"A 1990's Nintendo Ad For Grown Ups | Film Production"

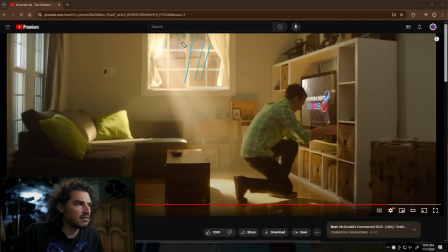[45:32]
Do you see this, the fence? That fence looks kind of dark, don't it? That fence is very dark, in fact. And look over here. This is bright. What's going on? This is shot at night. It is shot at night. It is dark outside. The sun has set.
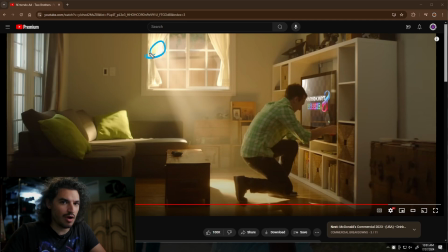[45:52]
And they have placed a light out here, which is why this light is so prominent, which is why it's so freaking bright. And it's also hitting, well, I don't know if it is. Is it hitting anything else out here? Is it hitting part of this and bouncing back? I don't know.
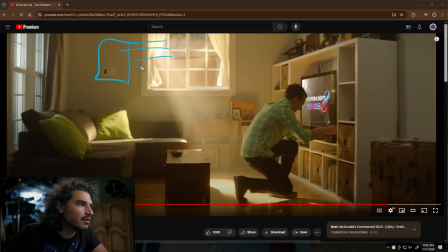[46:12]
Maybe they added something to like light up the fence units, or maybe not. Maybe what I would have done is had a 4x4 card and a little light over here.
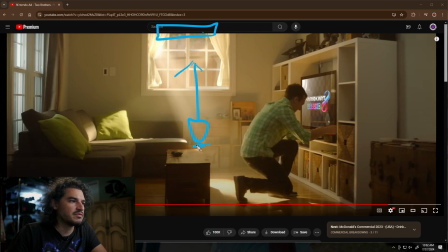[46:24]
Not a little one, a powerful light enough to shoot up, so it's like on a pigeon plate, and it's shooting up, and it's going to hit this, and that's going to act as a sunlight. And then you'll have your sunlight here, and then you can have just a frame with another light out here that's then just like making this glow.
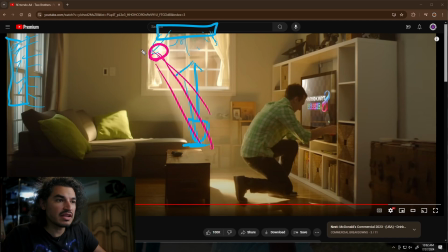[46:42]
And that's what I would have done. And that's all that I see here. You have a little bit, what is that? That's coming from over here. Looks kind of green. Maybe the windows are green. That happens.
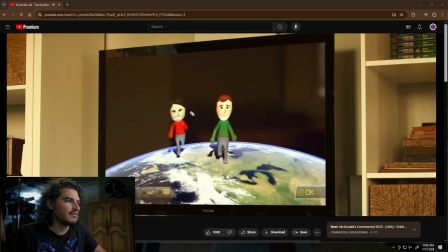[46:56]
Boom. Yep, same shot. Same shot.
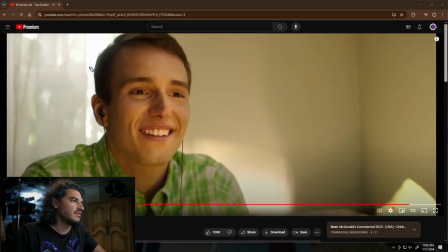[47:03]
They even have this kind of bright. I think what they did is they brightened it up to make it look like the sun, even though the sun is coming in over here. Yeah. To make it not look so dark. But you have some green there.
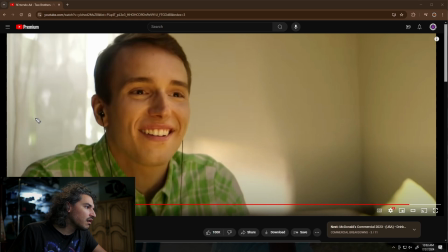[47:20]
What is that green? Huh. I have no idea. That might be just a reflection of his shirt? I don't know. No, because there's green up here. Who knows? Maybe they put a backdrop out there.
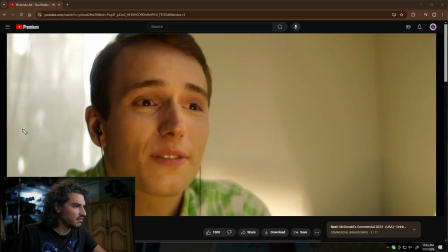[47:34]
I'll never know. Forever.
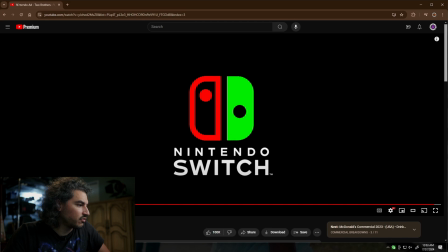[47:39]
Boom. So is that it? How long are we recording for? Oh my gosh. It's a minute 20. Holy shoot. I hope you guys got something out of this. As far as like fixtures that you could use to light this, let's break that down. So
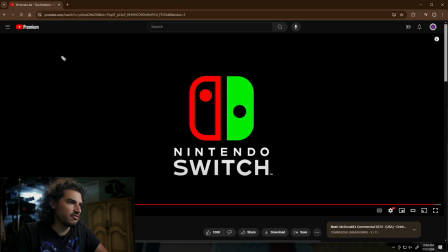[47:55]
they had, like for the interior stuff, we can start with interior first. They had the window, so that was 1, 2, 3 sources minimum.
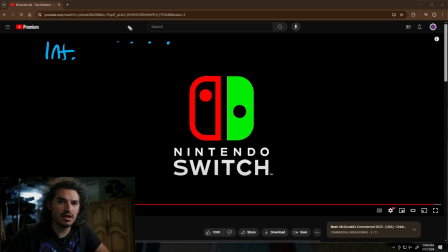[48:13]
I would have had 4. So you have 3 that you rely on. You have a 4th one as a backup to like bounce in the walls or something for just fill. And I would have done like at least a 1200 D.
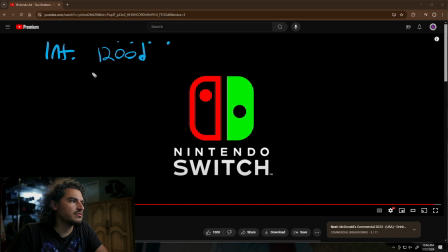[48:33]
And then you could do 2 600s. I would have done 600X. Gosh, I really wish this was an X, because that would make a lot of sense.
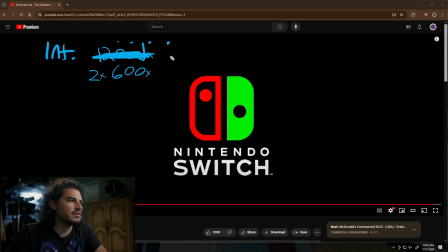[48:50]
You know what? Screw that. You could do the NAND light. Again, going back to the NAND light. Light. So they have a 1200. They have a 1200 bicolor. Oh, it's 1200B for bicolor. That's right.
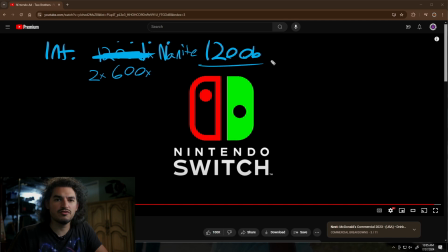[49:04]
They have a, so now you can have 1200 watts full, 1200 watts of tungsten. You'd have 2 600s, so that covers, in that one room you had the window, you had another window, and that had this one had shears, and then you had the back room with the light shooting through it.
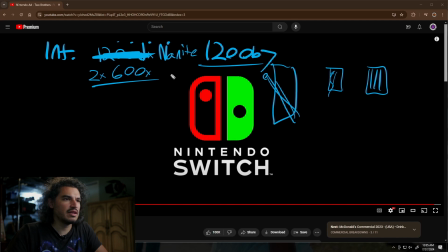[49:22]
And so this one would be a 1200, and I would make these 2 6s, 600. And then I would have like probably either another 600 or just like a 300